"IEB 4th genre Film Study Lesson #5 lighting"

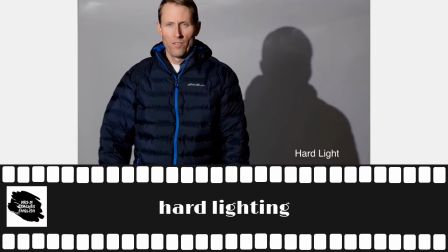(8:12)
Something else we need to remember is the difference between hard lighting and soft lighting. Hard lighting is a lighting aesthetic with harsh shadows that draws attention to a specific actor or part of a scene.
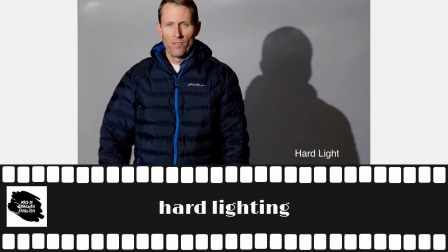(8:29)
There is a sharp contrast between illuminated and shadowed areas. This suggests mystery, ominous situations, even fear.
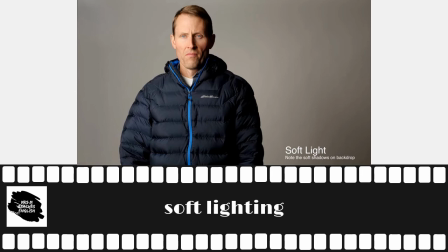(8:45)
Soft lighting is a lighting aesthetic with little to no harsh shadows that's bright yet balanced. Soft lighting creates an evenly lit world where things are known or soon to be known. It usually does not create suspense or fear
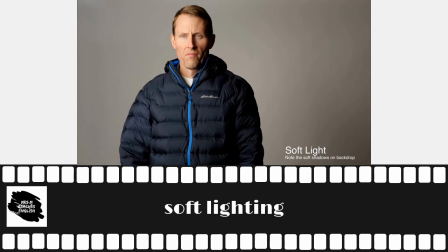(9:04)
and does not create strong moral distinctions between characters.
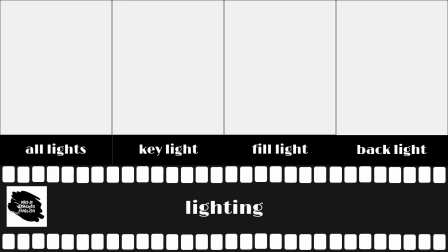(9:14)
To summarize, there are 4 main types of lighting used in filmmaking.
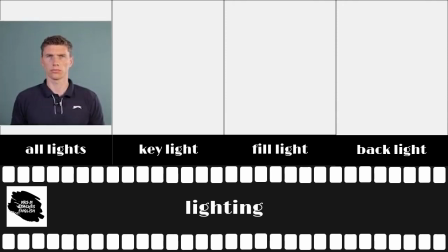(9:22)
When all lights are used, there's very little shadow.
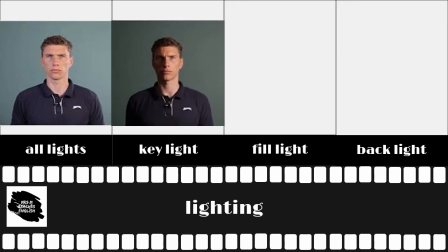(9:27)
Key lighting is when the main source of light is from one side.
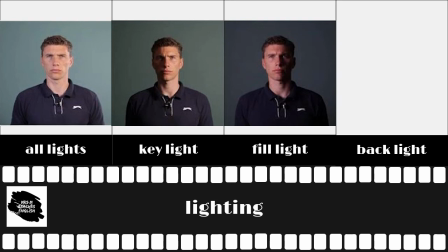(9:34)
Fill light will reduce the amount of shadowing created by the key light, and
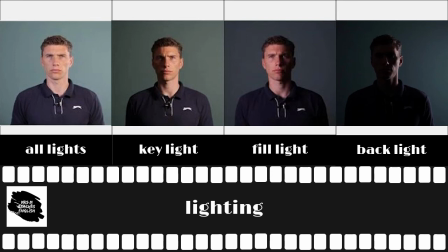(9:41)
backlighting has the main source of light positioned behind the character, creating shadow in the front. After watching this video, you should watch your 4th genre films and look for the different lighting techniques,
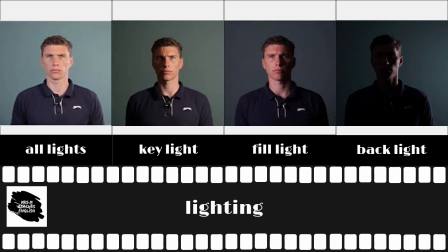(9:57)
asking yourself why they have been used and what the effect is on the audience.
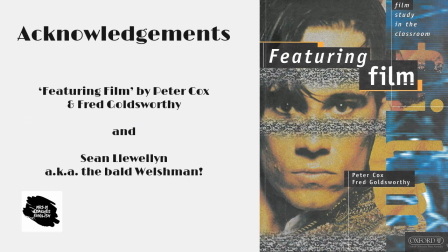(10:08)
I used the Australian textbook featuring film for some of the information used in this video. I'd also like to give a shout out to Welsh colleague Sean Llewellyn, who has been so generous with his knowledge on film studies.
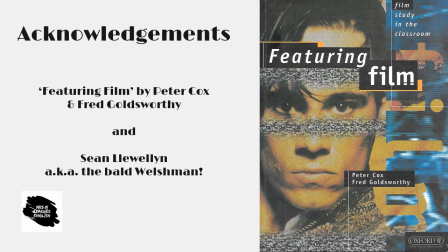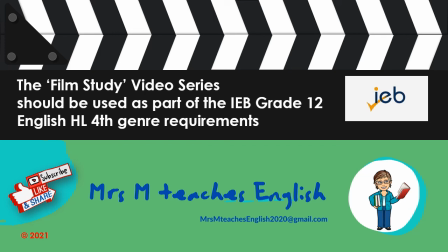(10:29)
This video series deals with the technical and more generic aspects of film study, so you'll be able to apply them to any of the films which you have selected for the fourth genre. Should you have any queries, please feel free to contact me using the email address that you see on the screen.